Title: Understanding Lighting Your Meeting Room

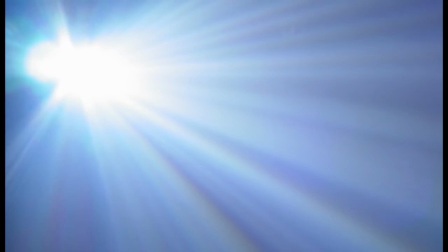Hi! Today we're going to talk about the unsung hero of video everywhere, lighting.
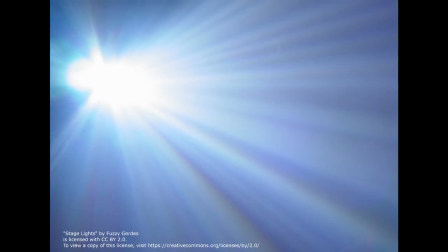You may be thinking, we can see just fine, but what a camera sees is different than what the human eye sees.
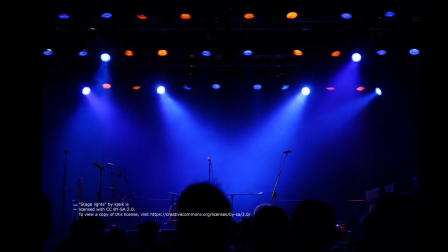Cameras require a higher level of lighting, direction, and brightness. One of the statements we hear most often is, it's okay, our room has huge windows.
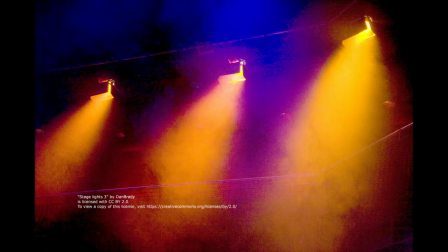While that works great for in-person ambiance, it can wreak havoc on video images and what the camera is focusing on.
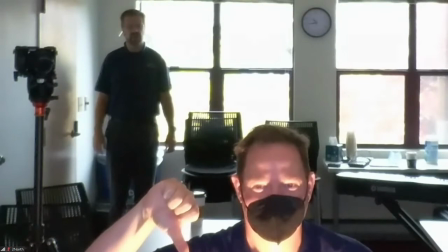In this image you can see there's big windows that look out on the street with Iris sitting at a desk with a computer shining in his face.
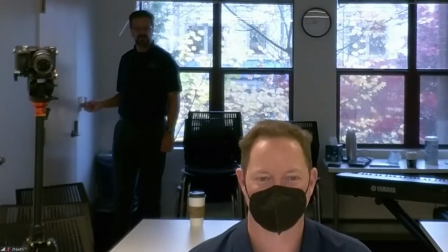Overall it's a poor look that does not give good definition. Here we see a single bank of overhead fluorescent lights over the top of Iris head. It's a little bit better but it still lacks definition on his face and creates a kind of halo look on his forehead.
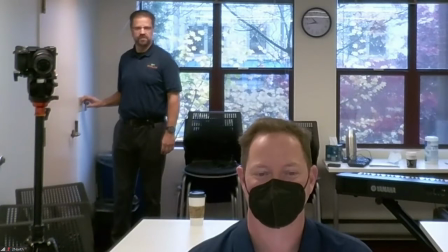Here I've turned on the other bank of fluorescent lights which illuminates the room quite well however it actually pulls focus away from the subject in the camera. You can see me at the light switch better than you can see Ira in the frame. Here we're getting a lot closer.
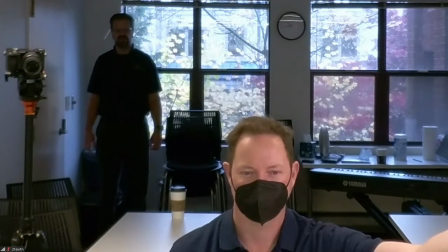I've turned off the overhead fluorescence behind Ira and have added a single key light to the side to help illuminate his face it's much better but still
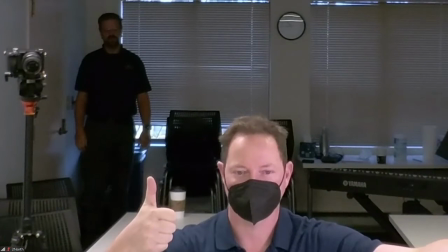not perfect finally we get here I was in frame he's well lit the rest of the room is out of focus and is exactly what you want to be able to focus the attention in the meeting by adding a simple front light on IRA and eliminating the windows
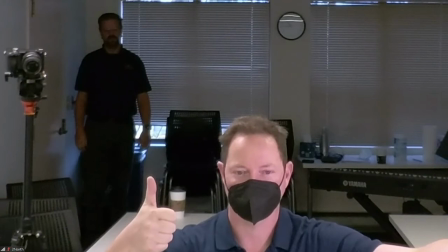and extraneous overhead light were able to give a much clearer presentation thanks so much for watching.
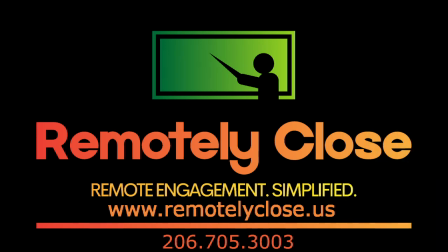For more on lighting and all of your meeting room needs, please visit us at remotelyclose.us.